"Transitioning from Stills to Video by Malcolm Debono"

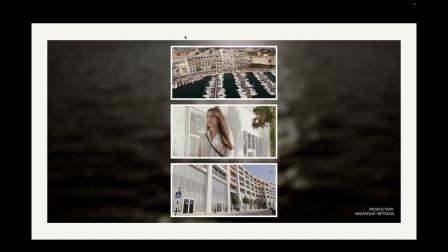1675s
So here, these are a few frames from a production that I've recently worked on. It's a corporate film, basically. And we're seeing, so first we have an ultra-wide aerial shot, a drone shot, basically, which is establishing the location.
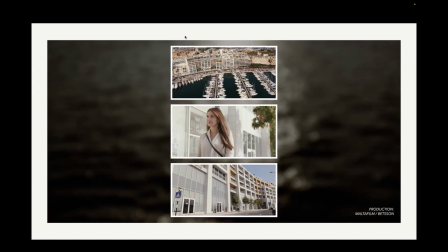1692s
So then we're seeing the subject arriving at this building, at one of the buildings, which I put in the first shot. And then we're seeing, at the third shot, we're seeing where the location is particularly situated. So where the subject is actually arriving at.
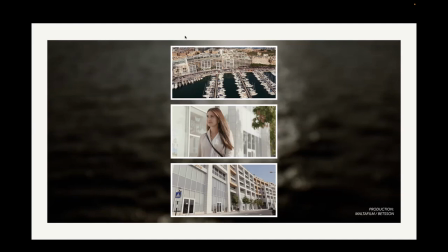1708s
It's important as well to do something that I want to mention as well is that. Choosing these shots can be tied to the five W's that we mentioned earlier, the who, what, where, why, you know. So basically, so for example the first shot,
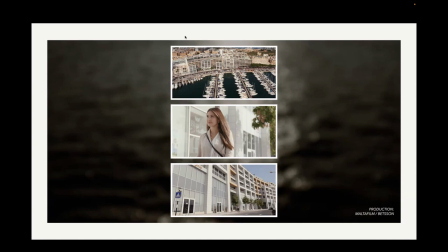1727s
because it's an establishing shot, it's directing the audience and helping them understand where our story takes place. You know, in this case, it's close to a marina and in an office building. And it's also portraying when the story takes place.
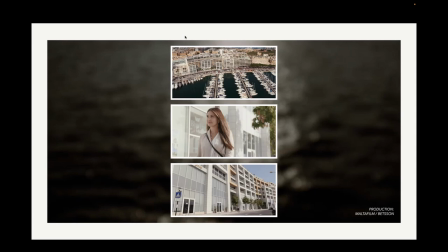1746s
So, you know, it's nice weather, so it's probably summer or autumn, and it's during the day. So the second, the second shot is giving the audience a better understanding of who. So we're dealing with this female female talents and she's
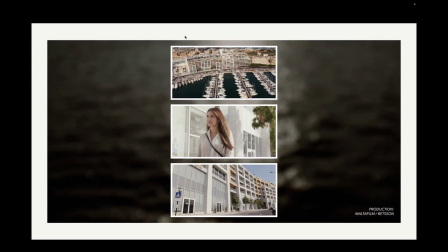1763s
she's a key part of the story so the audience know uh who the subject will be the third location once again is dealing with the where once more but this time it's more specific because we're seeing the the building um basically up close
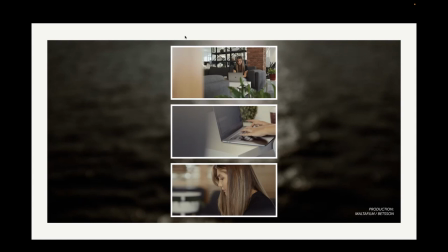1778s
again another different sequence from within the building this time uh so we're seeing the first the first shot is showing us where the scene is taking place. The second shot is telling us what she's doing, basically, so she's working and just a typical day at work.
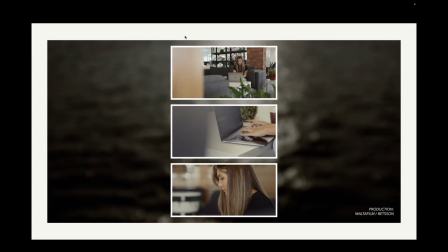1796s
And the third shot is once again telling us who the person is. So we're seeing that the sequence is giving us context when we're putting this all together.
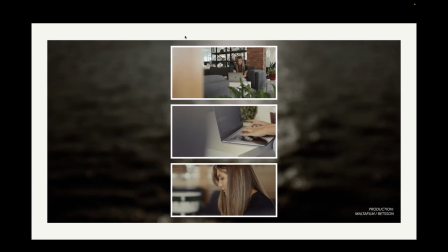1809s
So if it had to be just one shot, it would be even harder to figure out what's actually happening but when we see these three shots one after the other it will give the audience that feeling that this is hey this is actually a normal day at the office you know so so
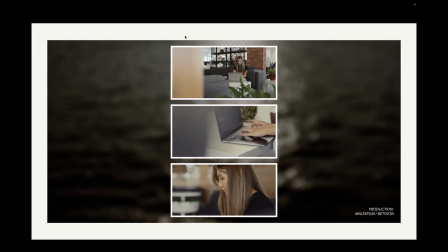1825s
it's conveying more message more more information to the audience than if you had to see just one shot on it so
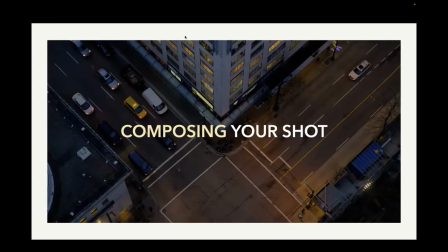1833s
so composition so composing your shot is always important just like it's important in photography. So this story is basically important, not just across the shots, so with sequences as we've been discussing beforehand, but also within the shot itself.
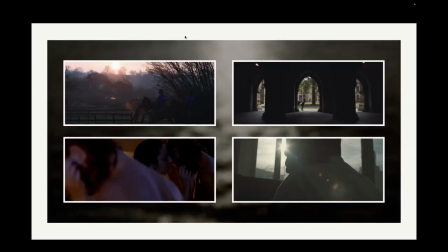1852s
So we're seeing a couple of different shots here from different projects that I've worked on. So the rule of thirds. The rule of thirds, I'm sure that most of you will be familiar with it, and it makes things easier to compose,
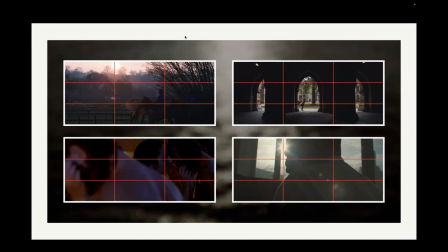1871s
to have a well-composed frame actually, and it helps us understand where to put the subject within the frame. So in the first shot, top left, we're seeing the use of negative space. Second shot, top right, we're seeing a bit of symmetry in play as well.
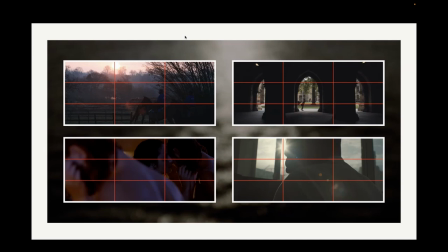1892s
I'm just going through this briefly because I'm sure most of you will be will be aware of these techniques because they still apply, they still carry over from the world of photography to video as well. Third shot is showing us the use of using the shallower
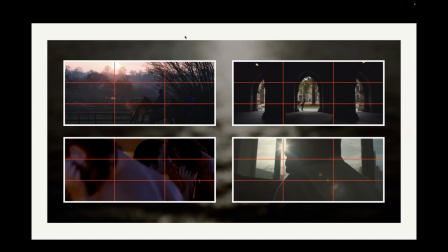1912s
depth of fields to give us a bit of foreground as well and creating the depth within the image itself.